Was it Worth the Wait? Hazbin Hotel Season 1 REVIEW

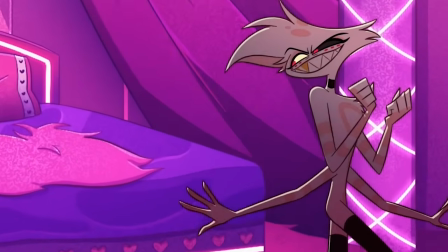3443s
They say it feels like the show is glamorizing or fetishizing rape,
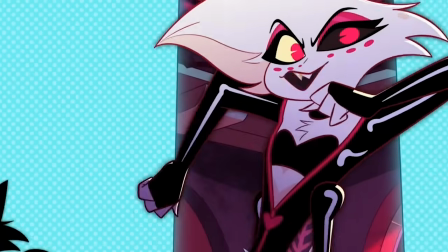3448s
having Angel Dust sing a boppy pop song while dancing around to cute synchronized choreography
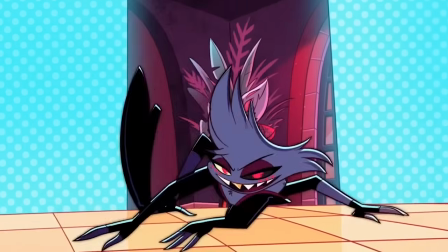3454s
undermines the actual idea of how bad this experience is.
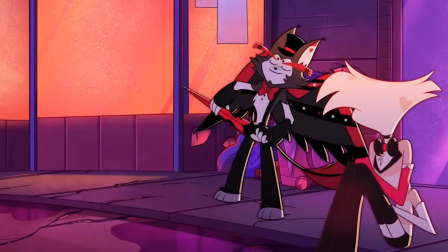3458s
I've seen people say Loser Baby feels more like it's mocking Angel Dust, undermining and insulting his ordeal.
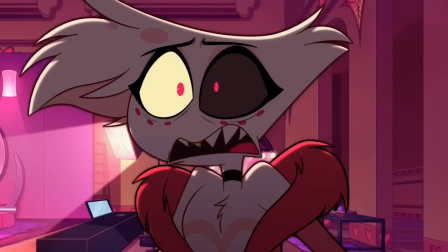3465s
Like I said, I have no authority to speak on this matter, and 100%,
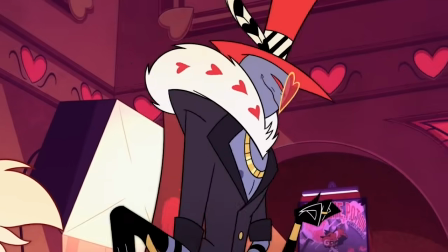3471s
the only people who do have any authority have every single right to feel the way they do.
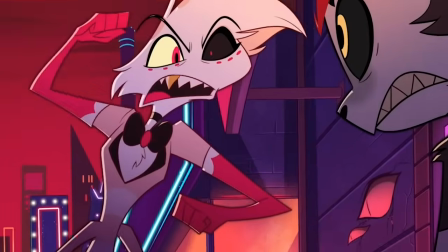3476s
If they think it's great, then they are valid in feeling that way. If they think it's ass, they are also valid in feeling that way.
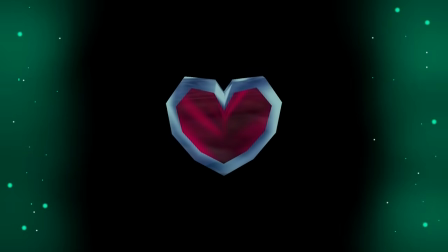3483s
What they've had to go through is horrible, and if you're one of the people who's gone through something like this, I just want to say I am very sorry,
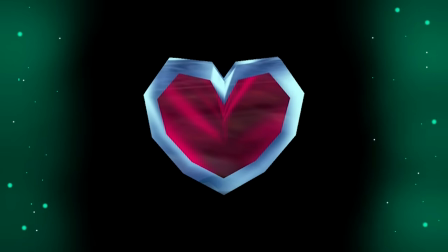3492s
and I truly hope with all of my heart that you are in a better place with people who really love you and support you.
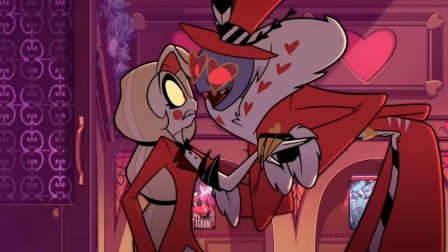3499s
So what can I say about Angel Dust? Well, I think maybe Viv bit off more than she can chew with this storyline.
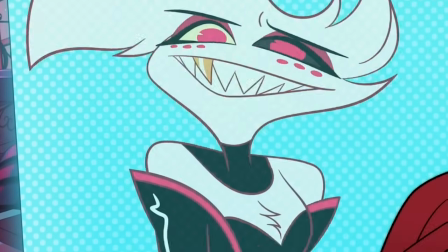3506s
Clearly, this is a very sensitive topic, and perhaps she wasn't the best person to try and tackle it.
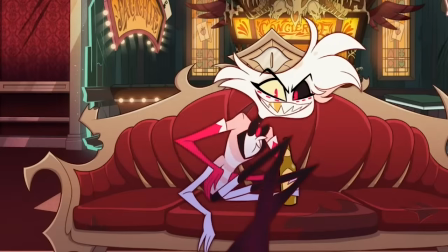3513s
Maybe, just maybe, the cartoon about the sexy pinstripe spider monster
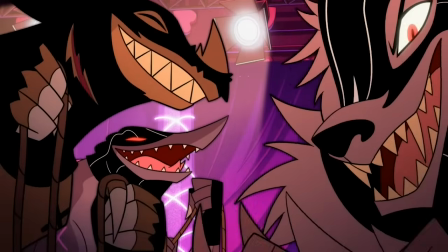3519s
wasn't the best place to try and tackle as heavy a topic as sexual abuse.
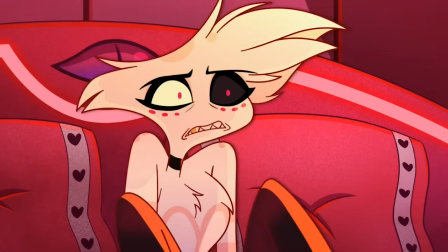3525s
I will say, the whole thing comes across as rather tropey to me. I mean, fucking look at Valentino's design.
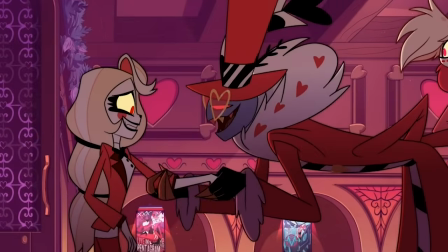3532s
The fur collar, the heart-shaped glasses, the gold tooth.
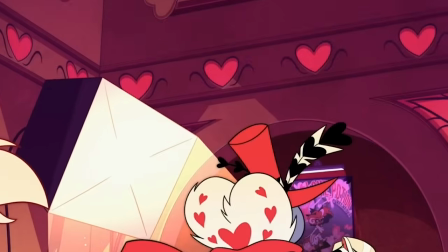3536s
He looks like a 50-year-old white woman's idea of what a stereotypical pimp would look like.
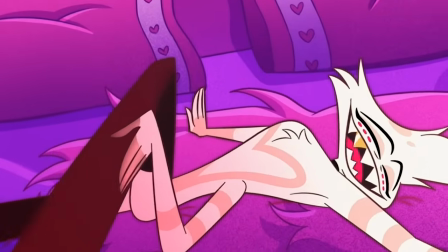3542s
Come on. They also really shoot themselves in the foot by having other moments of the
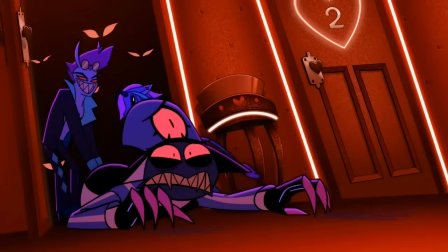3548s
show where sexual abuse or implied rape is a punchline for a joke.
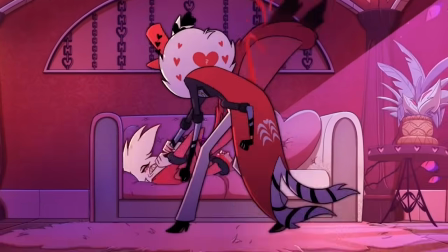3552s
You can't have a story about a character's trauma dealing with non-consensual sexual relationship
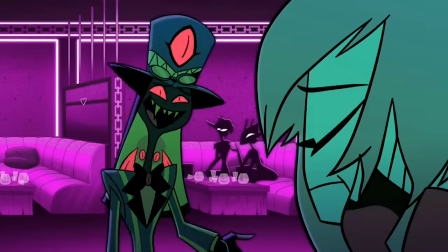3558s
abuse and then have a joke about a character being dragged off into a sex den against his will.
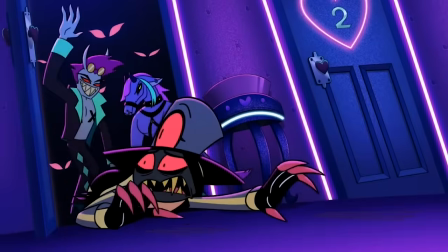3565s
Moments like this undermine the message you're trying to tell.
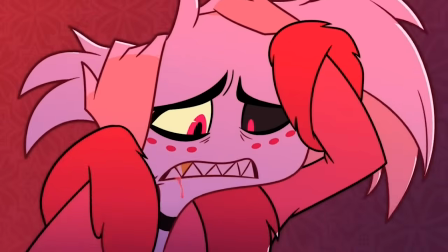3568s
It can't live as both a serious dramatic issue that you want the audience to take seriously,
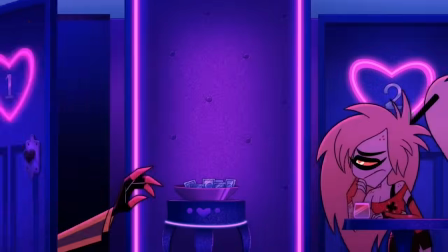3575s
and also as a joke that you want the audience to laugh at within your show.
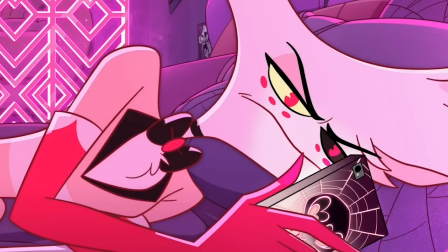3580s
Maybe they shouldn't have even tried to touch on this topic. I don't know.
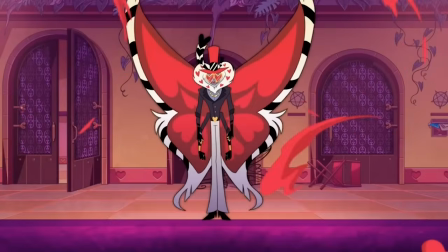3585s
Honestly, I don't really know what to say about this issue moving forward with season 2.
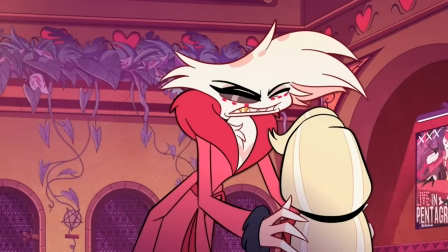3590s
There's going to be no good transition out of this section of the video, so I'm just gonna end it here.
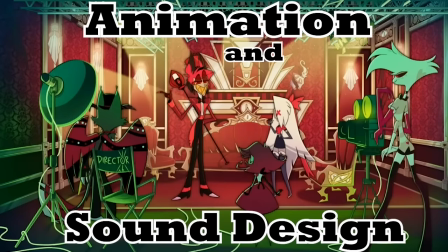3595s I'm not bad. I'm just drawn that way.
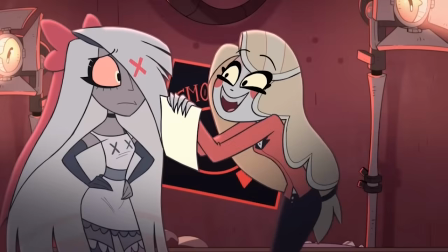3599s
I already mentioned it, but two of my biggest critiques with the original Hazbin Hotel pilot was with the animation and the sound effects.
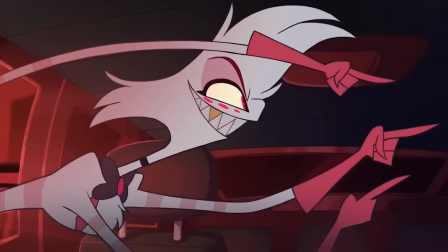3607s
The animation would frantically cut from angle to angle way too quickly,
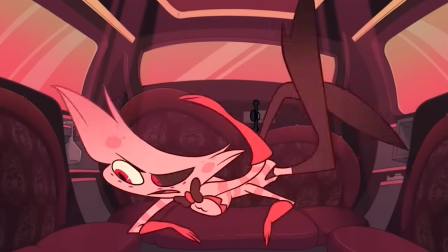3611s
and the characters would squirm around with every single new syllable they said, making the whole thing overwhelming and hard to watch, honestly.
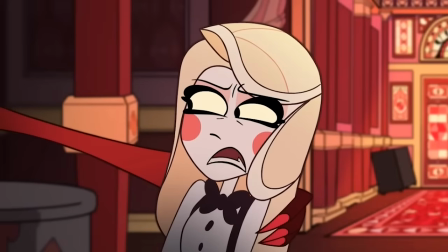3619s
On top of that, the sound effects were a little too goofy.
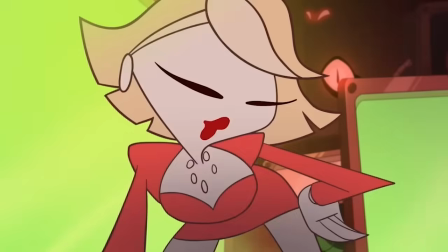3626s Well... About what some tux-wearing demon princess wants to advertise.
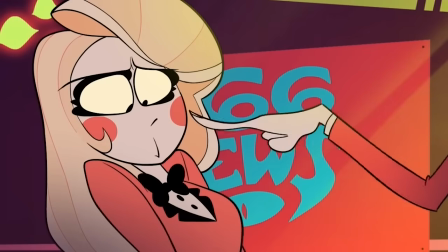3633s
So many bloinks, sproings, bleeps, and blops.
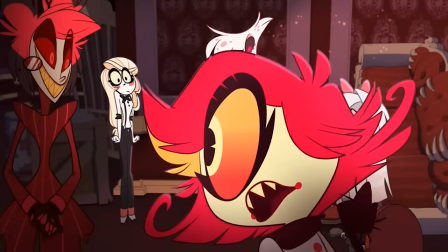3636s
It made it sound like a cartoon aimed for very little children and was pretty distracting.
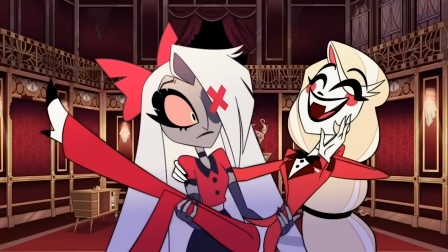3642s
And I cannot express how happy I am that the show proper fixed these issues with flying colors.
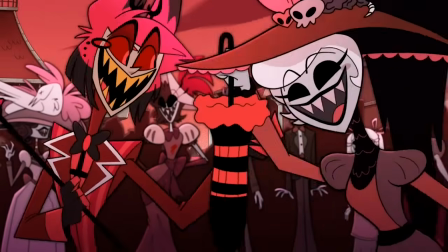3649s
The animation is impressive, smooth, and expressive without feeling like it's too much.
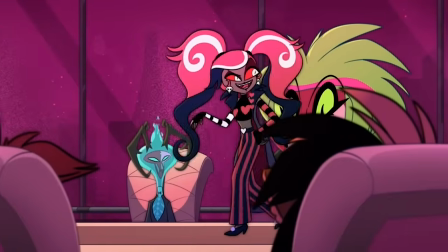3655s
A few moments can feel a bit frantic, like Velvet Song in episode 3,
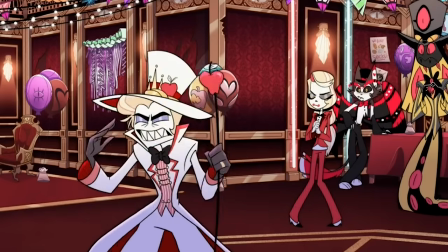3659s
and for some reason episode 5 in its entirety feels a little too busy with the speed of the characters, but overall the animation is fantastic.
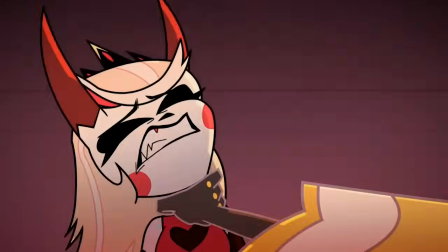3668s
It's so refreshing getting more and more animated shows aimed for mature audiences that aren't ugly as fuck.
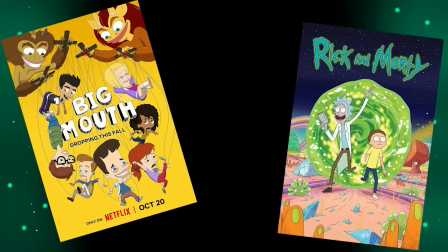3676s
Ugly, exaggerated character designs meant to feel like insulting caricatures,
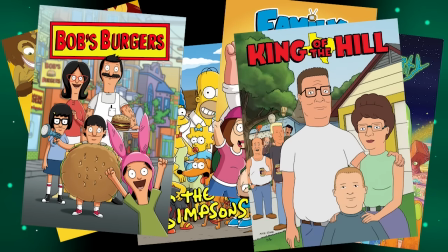3681s
with incredibly simplistic animation styles meant to pump out a million episodes as cheaply and quickly as possible.
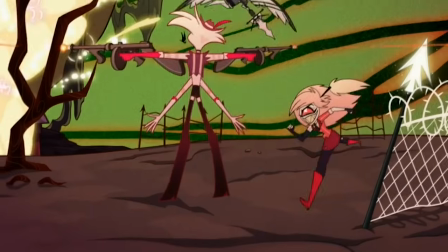3688s
I cannot express it enough.